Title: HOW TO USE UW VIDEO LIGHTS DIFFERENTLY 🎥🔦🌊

Now, in addition to already having a snoot module built into the light itself,
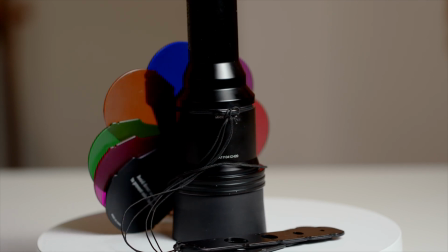[4:14]
Backscatter has also come up with an optical snoot module that can be put on top of the underwater video light,
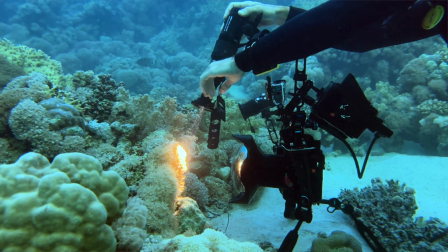[4:22]
and that module will bundle and intensify the light coming out of the underwater video light, making it actually much easier for you to illuminate whatever you're trying to put in the center of attention. It's going to be much easier for you to get a darker background this way and have still a bright image or a bright main subject inside your frame. So once you've got all the equipment that you need and you found the object that you want to use that technique on, you are going to place your camera on the tripod next to your object, please make sure that you really place it in the sand and not on any living organisms. You want to make sure that you get your framing right, the way that you like it, and then you want to close the aperture pretty much as far as you can. So you want to have a high reading on your aperture, as high as possible with your camera. Dial down the ISO as well then, most likely to the lowest reading there too, but this depends a lot on the lighting conditions in the situation where you're shooting.
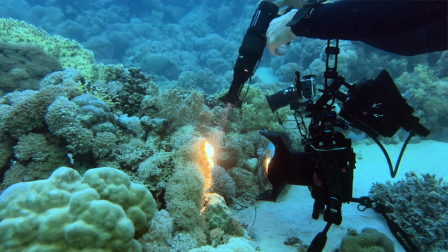[5:31]
Once you've done that, you can then point your snoot, the light coming out of your snoot,
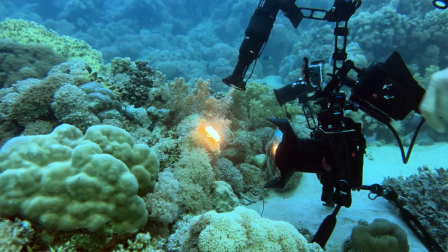[5:37]
onto the main object that you want to film, and make sure that the composition or the lighting,
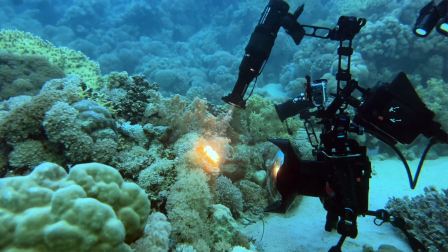[5:43]
I'd better say, of your main object looks good. It doesn't have to be perfect, so it doesn't have to be all completely dark and just your main object should have some light on it, because you can still correct that in post-production. But you want to make sure that you have a big enough contrast in between the background
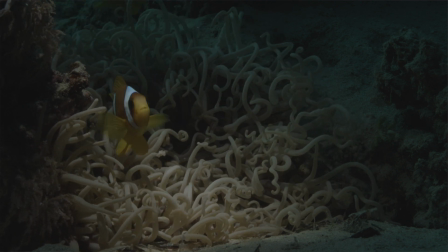[6:01]
and your main object that you want to have in the center of attention and in the center of focus.
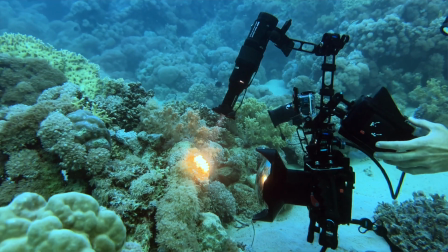[6:08]
And once you're happy with how the image looks, you can press record, lean back, and basically just record for a couple of seconds,
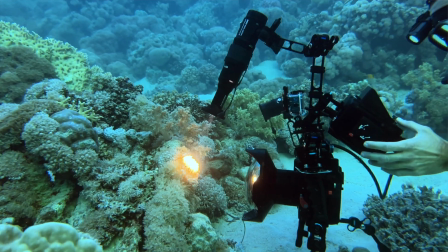[6:15]
minutes, however long you want to have the clip until you get that sequence that you're looking for. And that's pretty much all the magic there is to creating these really cool looking shots.
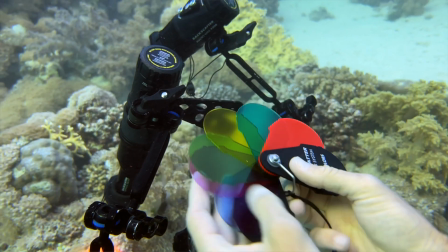[6:28]
Backscatter has also created some colored filters that you can insert into your
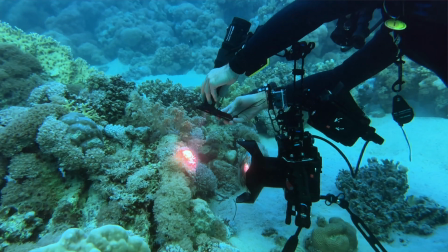[6:35]
Snoot module, and what they will do,
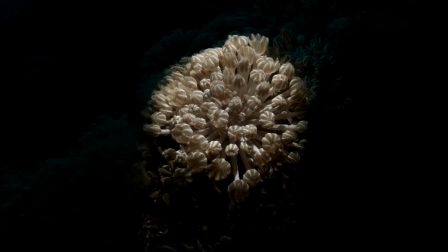[6:37]
they will obviously color the light coming out of the module and give you again some more creativity when it comes to just
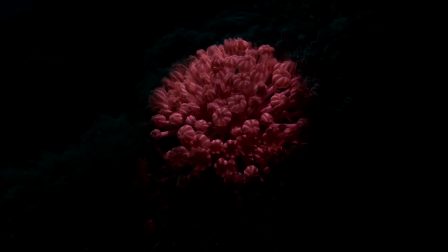[6:45]
isolating an object and giving it a specific color already while filming underwater. And there you go, one of my favorite ways of how you can make your underwater macro shots look a lot more interesting with not too much extra effort that you need to put in there. If this video was useful to you and you got something out of it, please do not forget to hit that like button and also consider subscribing to the channel if you haven't yet, so you're not missing out on any future content that will be uploaded here. Now, the underwater video light, the Backscatter macro wide 4300, as well as the optical Snoot module, they will be linked down in the video description below. Feel free to go and check them out. If I'm not mistaken, Backscatter is still running some holiday special offers until the end of the year. So if I got your attention and I raised your interest in trying some of these techniques in the future on your future dives, make sure to check out these links and benefit from the special offers that are still ongoing there. Thanks so much for your time. Thanks for watching, and until next time, happy bubbles and enjoy capturing your underwater adventures.